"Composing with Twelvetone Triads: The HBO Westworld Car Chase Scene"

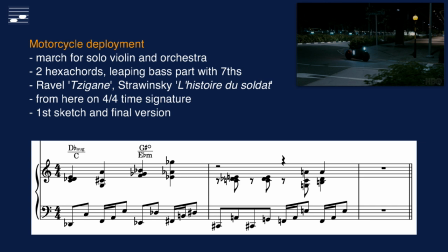1527s
Another hexachord combination provides the basses for melody, background harmony and typical quarter note seventh leaps in the bass. This was inspired by Ravel's Tzigan and Stravinsky's L'Histoire du Soldat. Let's start with my initial staff paper sketch.
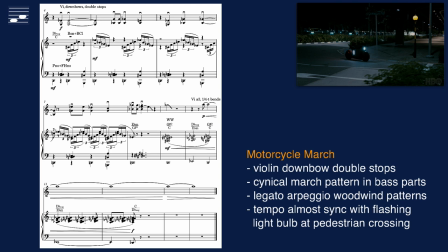From here on the music stays in 4-4 time signature. The violin plays 6th interval double stops with strong, successive tambos.
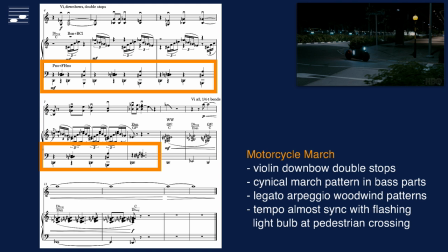1559s
We hear a cynical, pounding march in the lower parts, with mocking legato arpeggios in woodwinds. And here's another detail. The motorcycle passes a pedestrian crossing with a flashing light bulb.
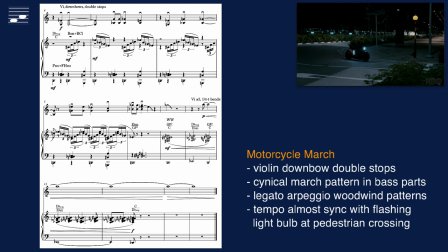1572s
The tempo and beats are synced to the flashing time interval. But not exactly, adding to the absurdity of this fragment. Here's the piano rendering of the final sketch.
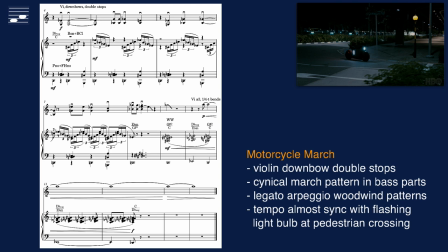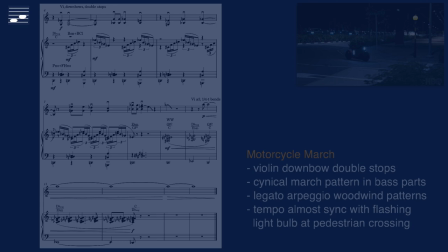1602s
Which, after orchestration, becomes...
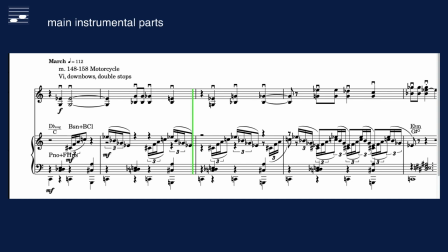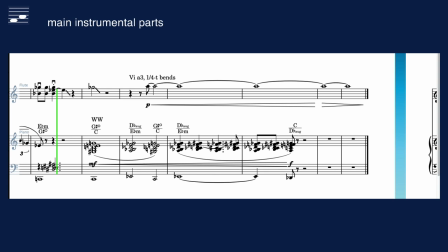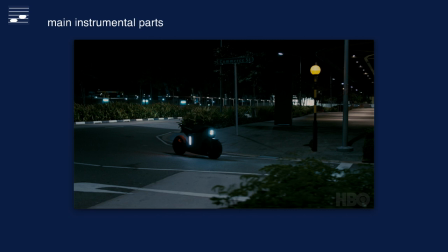1629s
Watch the flashing light bulb as the motorcycle accelerates. The shrieking violins at the end match another intoxication attack phase for the male lead actor. And also suggest the car stopping, as ordered by the lady in command.
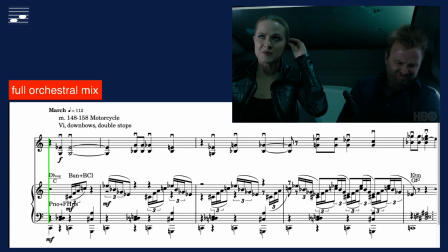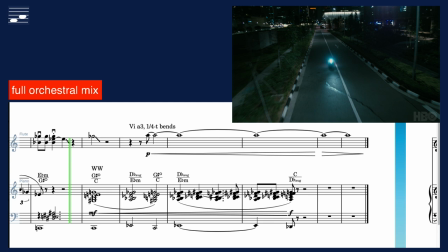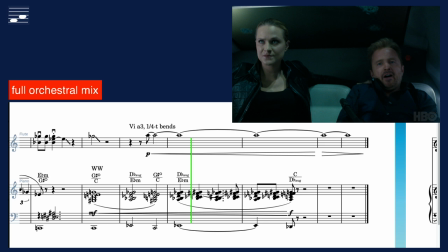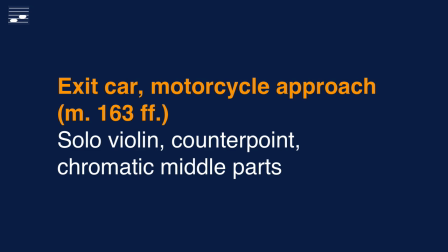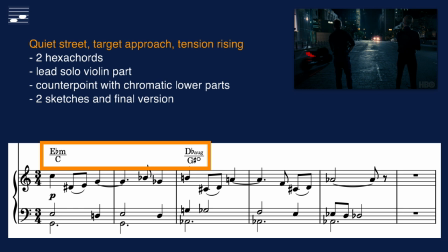1673s
Nearing the end of the chase, the team exits the car and observes the developing scene in the quiet street. For this I decided on silence, followed by a counterpoint setting with lead violin and stepwise chromatic motion in lower parts. Here is the first sketch.
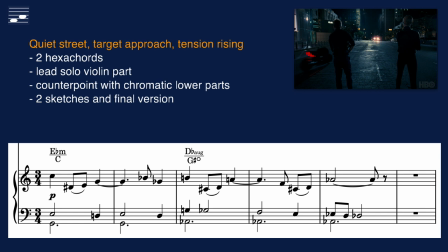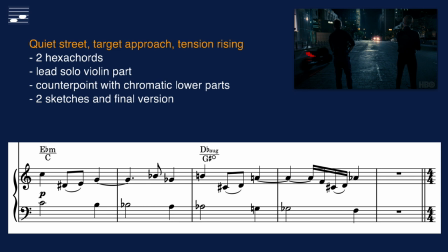1701s
And a later alternative sketch.
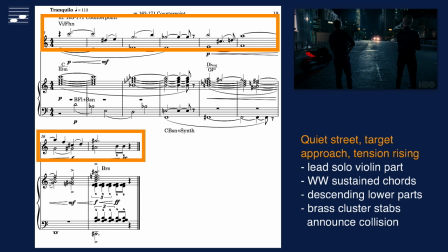1713s
And here is the final version, with a violin melody transposed up to the higher octave, sustained chords in woodwinds and brass cluster stabs announcing the collision.
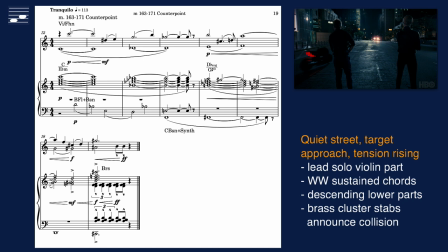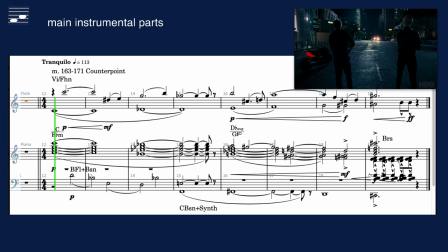1741s
In the orchestration note the descending leaps in bass flute and bassoon, followed by chromatically moving lower parts.
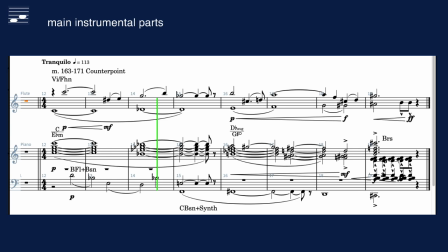The final mix creates rising tension to a next climax.
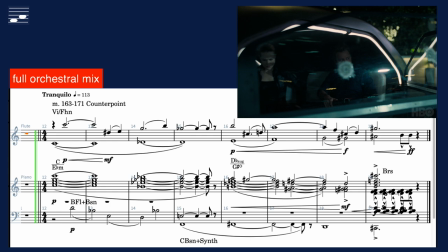1774s Why the f*** are we stopping? Get down.